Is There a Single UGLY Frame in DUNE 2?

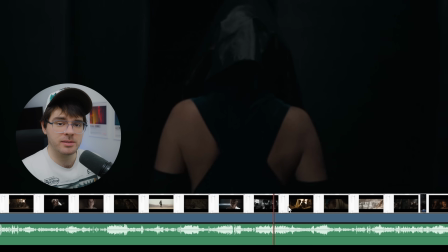[0:00]
Finding random frames in Dune Part 2 until it's ugly. I'm gonna be honest with you guys, this movie is way above my head in terms of cinematography, but I'll try my best.
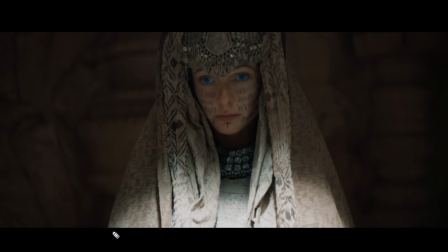[0:07]
1, 2, 3. Absolutely gorgeous shot. I love it when cinematographers aren't afraid to use highlights in unique and interesting ways.
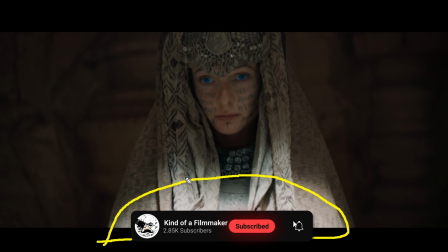[0:14]
Like here you can see she has a nice highlight on the lower half of her body. I don't usually see that in frames, but this is really nice because it provides contrast.
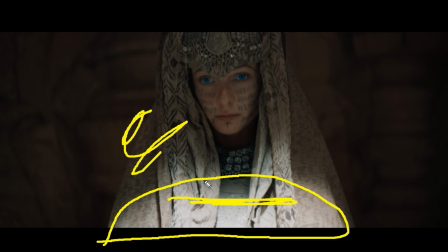[0:22]
First of all, it provides contrast from this part of the image to this part of the image, but it's also providing a bit of bounce light on her face because the light is hitting her clothes and then bouncing up a little bit.
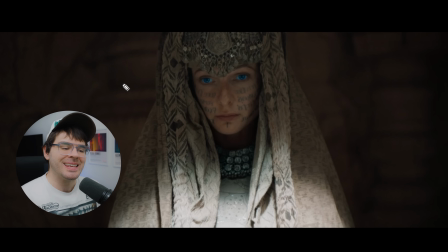[0:31]
And also this light is very motivated. It makes sense in the area that this character is in. She's in some kind of a cave-like area. I'm not sure exactly where in this situation, but you wouldn't expect lights in this cave. What you would expect though is maybe there is a hole in the ceiling of this cave and the sun is just shining through it and bouncing off of the ground and lighting the face.
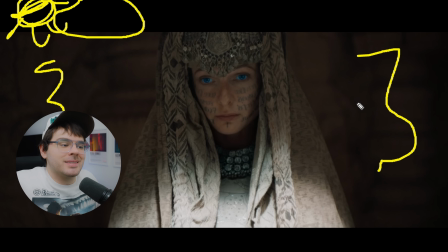[0:50]
And that's one thing amateur cinematographers always have to keep in mind. That is like one of the first things they need to think about when they are on set is the motivation of the light. Where is the light coming from and does it make sense in that specific scenario? So definitely not an ugly shot.
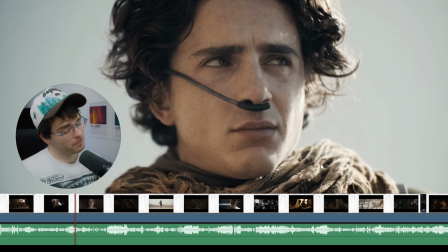[1:03]
Let's go towards the beginning. 1, 2, 3. Great close-up of Timmy. Again, we see nicely motivated lighting.
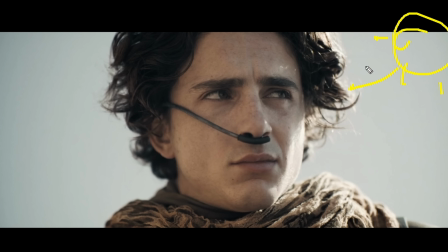[1:09]
It might seem obvious at first. You have the sun over here that is shining directly at him. But what's cool about this shot is the fill light.
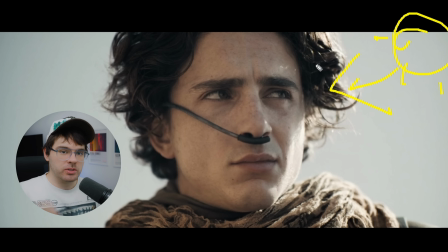[1:15]
Anyone can take an actor and go out into the sun and just have the sun shine directly on them. But most of you who try to do that won't make a good-looking shot out of it because you don't know what you're doing. However, the DP, Greig Fraser, does in fact know what he's doing. And so when he takes an actor out into the sun, he knows to backlight them with the sun.
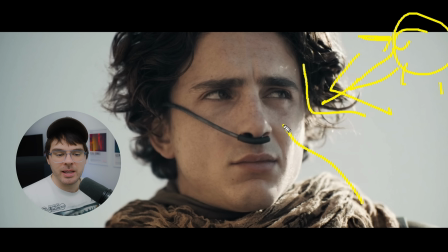[1:31]
The sun is hitting primarily the back of Timmy right here. And then he is filling in the face over here on this side with a more cool bounce or something like that.
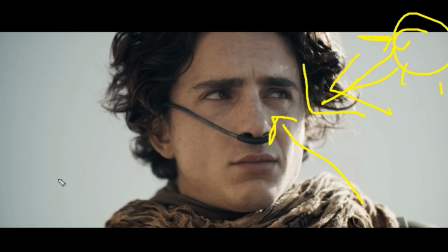[1:40]
However, what's really cool about this shot is the fill light on the opposite side of the face. And that is because it is contrasting with the fill light on the right side of the face. It is more of an orange color compared to the right side of his face. And this creates the typical, kind of blue and teal contrast palette you might see in action movies like Transformers, except for a lot more muted.
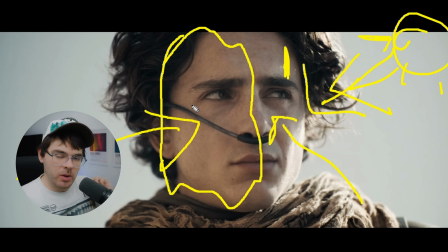[1:58]
And the reason this works is because these are complementary colors. But again, it is motivated. You have to ask yourself, why would there be an orange light in this situation?
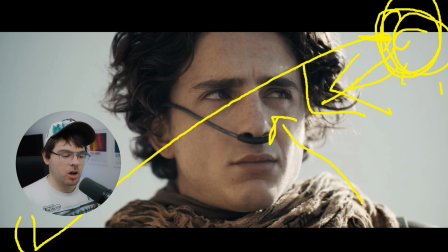[2:05]
Well, in real life, the sun would be bouncing off of the sand and then reflecting back onto his face.
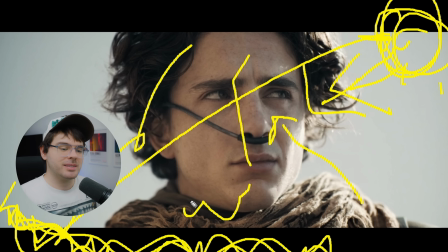[2:11]
And what color is sand? Sand is more orangish. And so it makes sense. It might not look exactly like this in real life, but it makes sense.
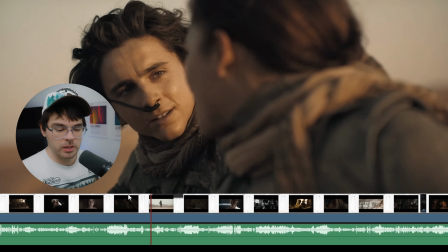[2:17]
It is motivated. Not ugly. 1, 2, 3. Okay, great over the shoulder shot here.
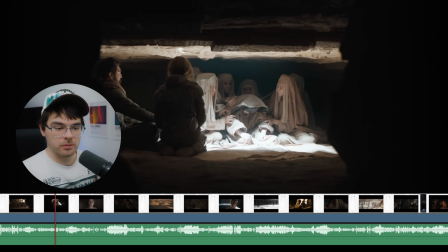[2:22]
We got Timmy just looking at Zendaya. Okay, so not ugly. 1, 2, 3. That's an incredibly cool shot as well.
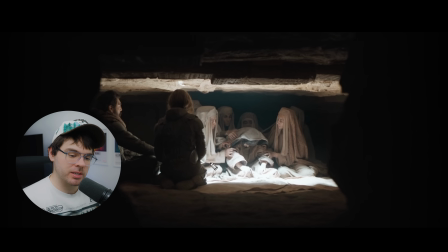[2:29]
So again, we have a lighting style that's kind of like a Robert Richardson kind of lighting style where you just blast a light very
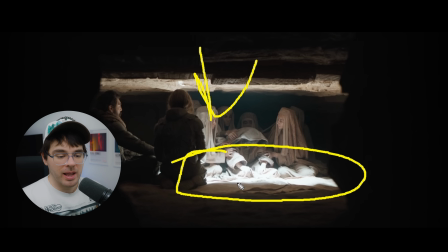[2:34]
hard and very harsh down into the ground and possibly even overexposing the image in this area. And it is overexposing this image, but the result of that is that the light bounces off of the ground and kind of lights the rest of the scenes. Don't be afraid to overexpose certain areas in the frame if it makes the other areas and it makes the overall contrast look cool.
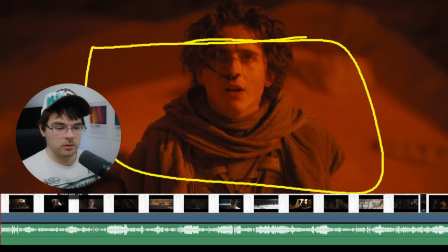[2:52]
Not ugly. Let's go towards the beginning. 1, 2, 3. Okay, so this is a very different shot than what we've seen so far.
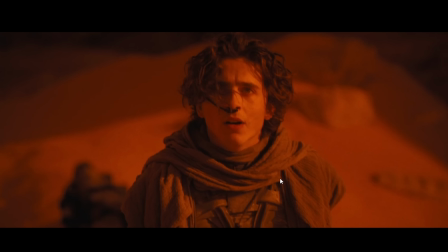[2:57]
Now, you might think that the way they achieved this color was in post, in color grading, and that they just took a raw image and added orange to it, but that's actually not what they did. They actually went the more expensive and complicated way. It actually wasn't that much more expensive, but what they did was they used a variable IR filter,
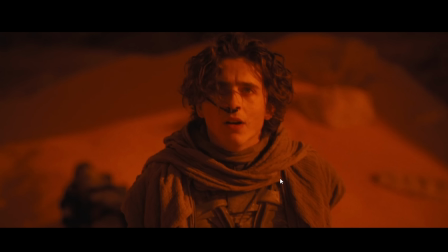[3:13]
which allowed them to filter out the green and blue light of this image, so all you're seeing is the orange and red light.
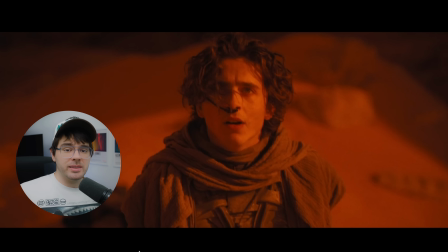[3:19]
It's actually the opposite of a filter we talked about in the episode of this series where we went over the lighthouse, where they wanted a orthochromatic look, which meant that they filtered out all of the orange and red light. Well, this is the opposite. Instead of filtering out the orange and red light, they are filtering out the green and blue light. So you can do whatever you want. Not ugly. 1, 2, 3.
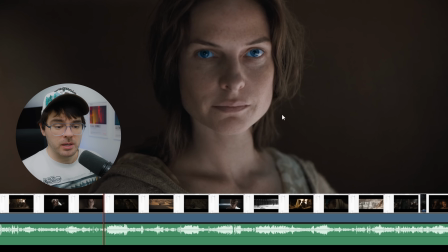[3:39]
Okay, gorgeous shot of Rebecca Ferguson being very softly lit. This is very similar to the shot we saw earlier.
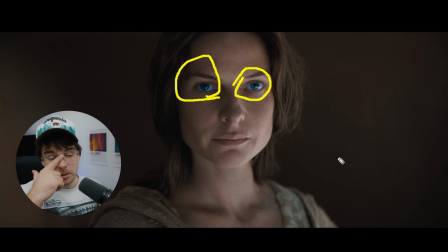[3:45]
The only other thing I'll say is that I love what they did with the eyes here. I'm pretty sure this is a mix of VFX and color grading. It's not, I don't think they wore contacts because if you can see, the whites of their eyes are actually blue as well. And if you wore contacts, that wouldn't happen. Your eye whites would still be white, I believe.
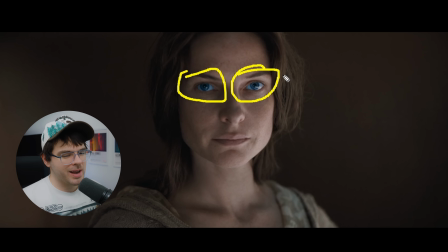[4:03]
But it's also a very kind of almost unnatural looking color in this lighting.
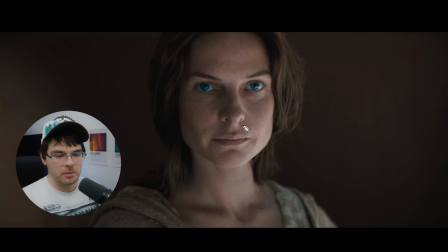[4:07]
It's almost too bright of a color blue for this lighting, in my opinion. But I mean, it looks cool, so can't fault it.
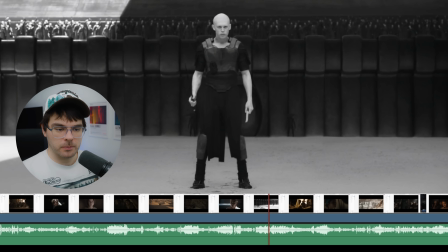[4:13]
Okay, let's go towards the middle. 1, 2, 3. Okay, this is a cool shot to talk about.
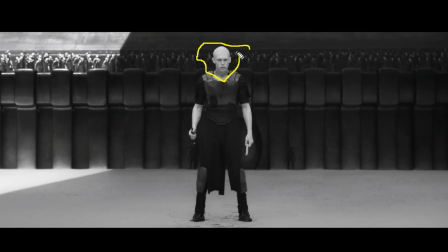[4:18]
So the first thing I noticed about this shot was how bright his skin tones are because he is in shadow right here.
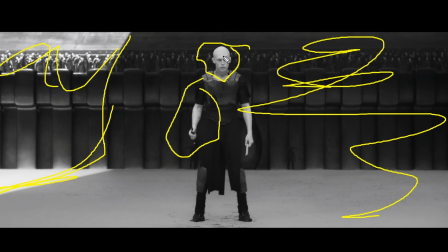[4:24]
All of this is in shadow and then the sunlight is coming from over here. And he looks too bright for me.
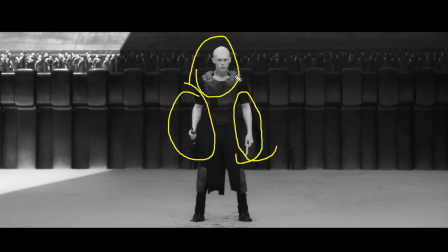[4:29]
I know they probably painted him with white makeup and everything, but he still looks incredibly white and bright.
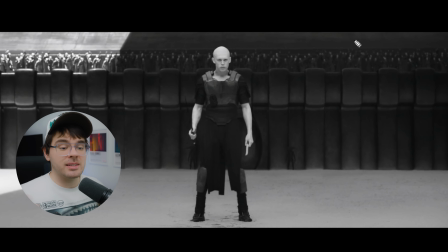[4:34]
And I think the reason for that is that this entire scene is actually an infrared image. And the way they achieved this is very interesting because they used Arri Alexa Mini
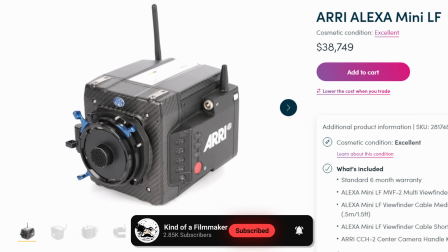[4:43]
and Arri Alexa LF cameras and removed the infrared filter from the sensor sensor.
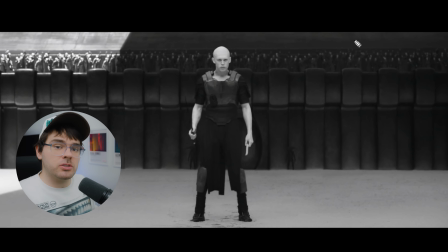[4:48]
So a lot of cameras will have an infrared filter built into their sensor so you don't get infrared bleed on the image, and it just looks better with the filter. But they took that out so that the camera could see all of the infrared wavelengths of the light spectrum,
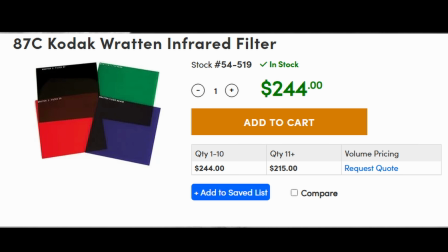[5:01]
and then they put an 87C filter on the lens that filtered out all of the visible wavelengths of the light spectrum, so that the resulting image is just the infrared wavelengths. And not only do I think this scene looks cool, but it does have a story motivation. You see, this scene takes place on the Harkonnen home planet Giedi Prime. I don't know if I'm saying that right, forgive me, I don't know much about Dune, but it takes place on a different planet than the rest of the images we have been seeing with Timothée Chalamet, and that gave the director and the DP an opportunity to explore something new, and what they explored was that the sunlight on this particular planet didn't have any of the visible light spectrum. It only had infrared image light.
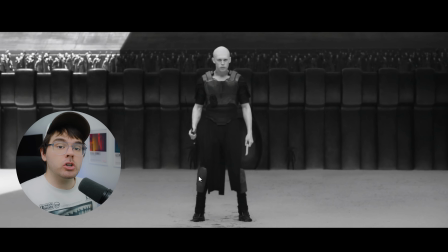[5:39]
And so the sunlight of this planet looks black and white, but when we go inside on this same planet and they're using artificial lights, that's when we introduce the color and the visible light spectrum.
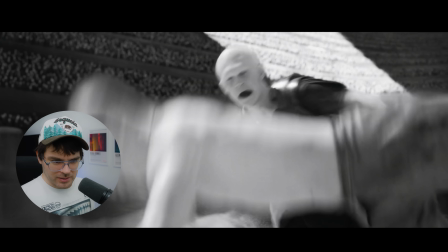[5:48]
If I can just find a shot of inside, I'll show you. See, outside it looks like this, outside, and then inside, here we go, it has color.
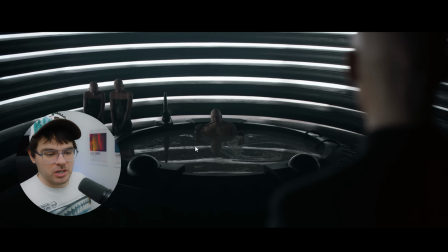[5:56]
Not much color because all of their set design and they just paint all their objects black, but you can see that there is color in their skin tones here, and it's not just a black and white image.
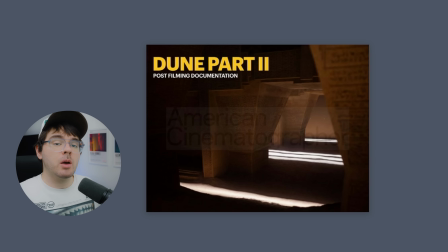[6:04]
Also, this set is a very cool one to talk about, which I will do now. But first of all, I want to draw your attention to a great resource I found on the American Cinematographer website, and that is actually a production book created by the DP Greig Fraser himself. It's called Dune Part 2 Post-Filming Documentation.
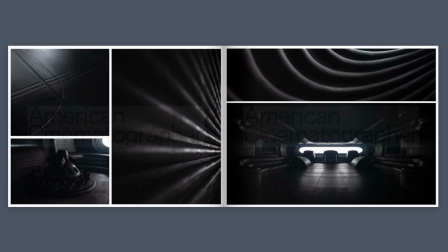[6:19]
And if I just scroll through this, you'll see that there are just a lot of behind-the-scenes photos of the sets they used for Dune 2,
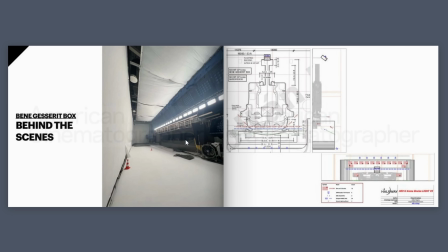[6:26]
and also a lot of lighting plots. You can see the lights here, and you can see the lighting plots over here.
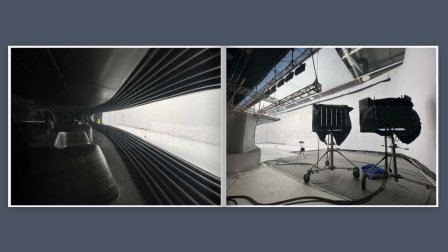[6:31]
They're very detailed. They used a lot of lights. It's extremely interesting.
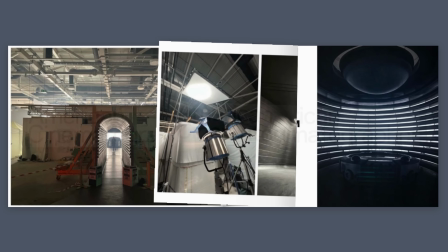[6:35]
And we are going to find one of these BTS photos right here, the Giedi Prime.
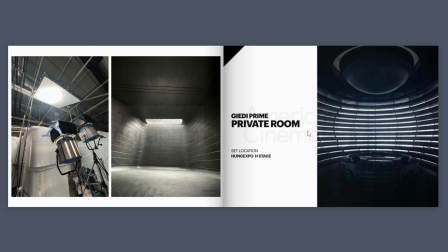[6:40]
Is it called Giedi Prime? The Giedi Prime private room with all of these slots, which we just saw.
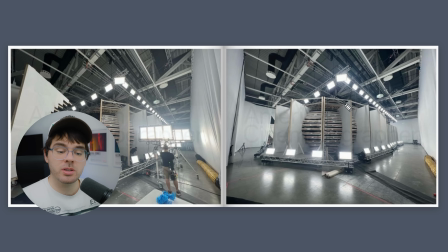[6:46]
We're going to take a look at this. Because what you can see from this photo of outside of the set,
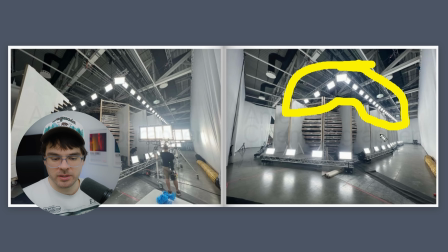[6:51]
what they did was they primarily just had a ton of lights above the set and below the set, bouncing off of this giant silk, this giant white piece of fabric. And then that light was bouncing through these cracks in the set.
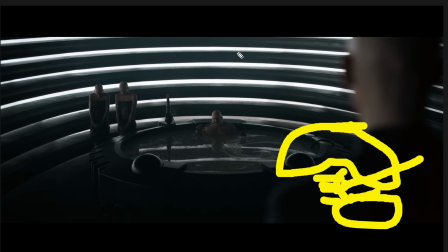[7:05]
So that's ultimately what you're seeing here, is the silk outside of the window,
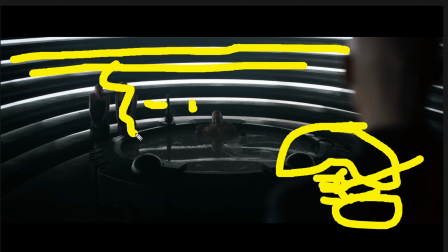[7:09]
the light bouncing off of the silk and then barely coming in and lighting a kind of dark image, but a very soft image.
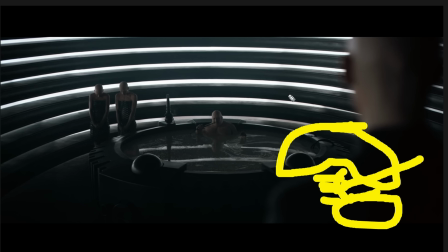[7:15]
And it's very nice. It's a very nice image. What can I say? But it's one that took a lot of lights and a lot of work. Not one that I could replicate on any low budget film of mine. So definitely not ugly.
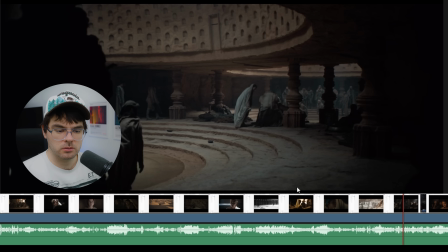[7:25]
Let's go towards the end. 1, 2, 3. Okay, that's cool. I like the shapes of this shot especially.
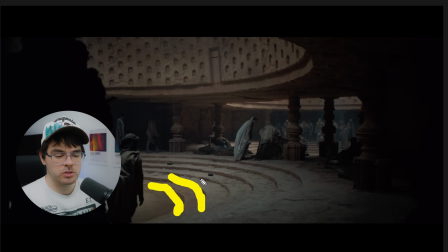[7:31]
So yeah, it looks cool. All of these concentric circles extruding out from the middle and up here as well.
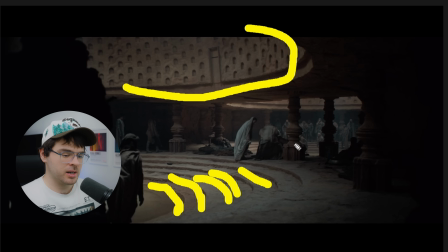[7:36]
Just gives it a nice pattern and shape.
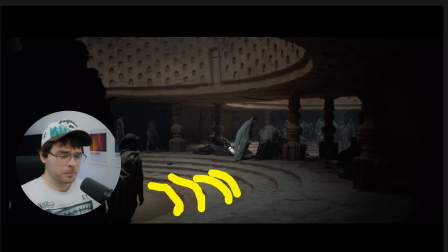[7:38]
But also we have a very soft light coming from above, and I think that this is what he used to light this set with.
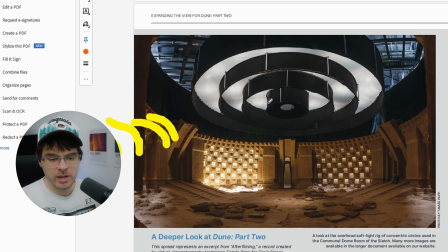[7:46]
He apparently used this circular softbox that he invented with all of these flags parading out from the middle of it, so that he had control over the entire area.
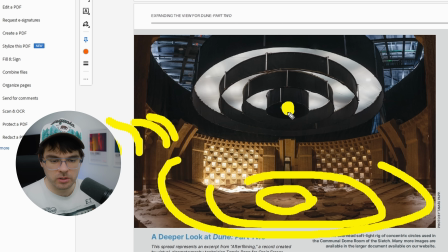[7:54]
He could like turn lights off on this outer circle if he wanted, or turn lights off on the inner circle if he wanted, depending on where people were sitting in the scene.
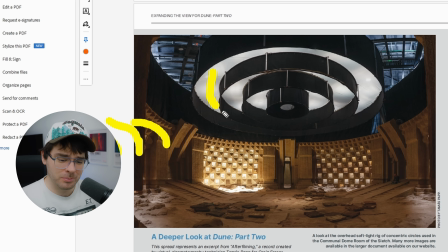[8:02]
I think it's cool. I'm not entirely sure how it works, but like I said, this movie is completely over my pay grade. But you can see right here that the middle part is like a little bit hotter than the part around it.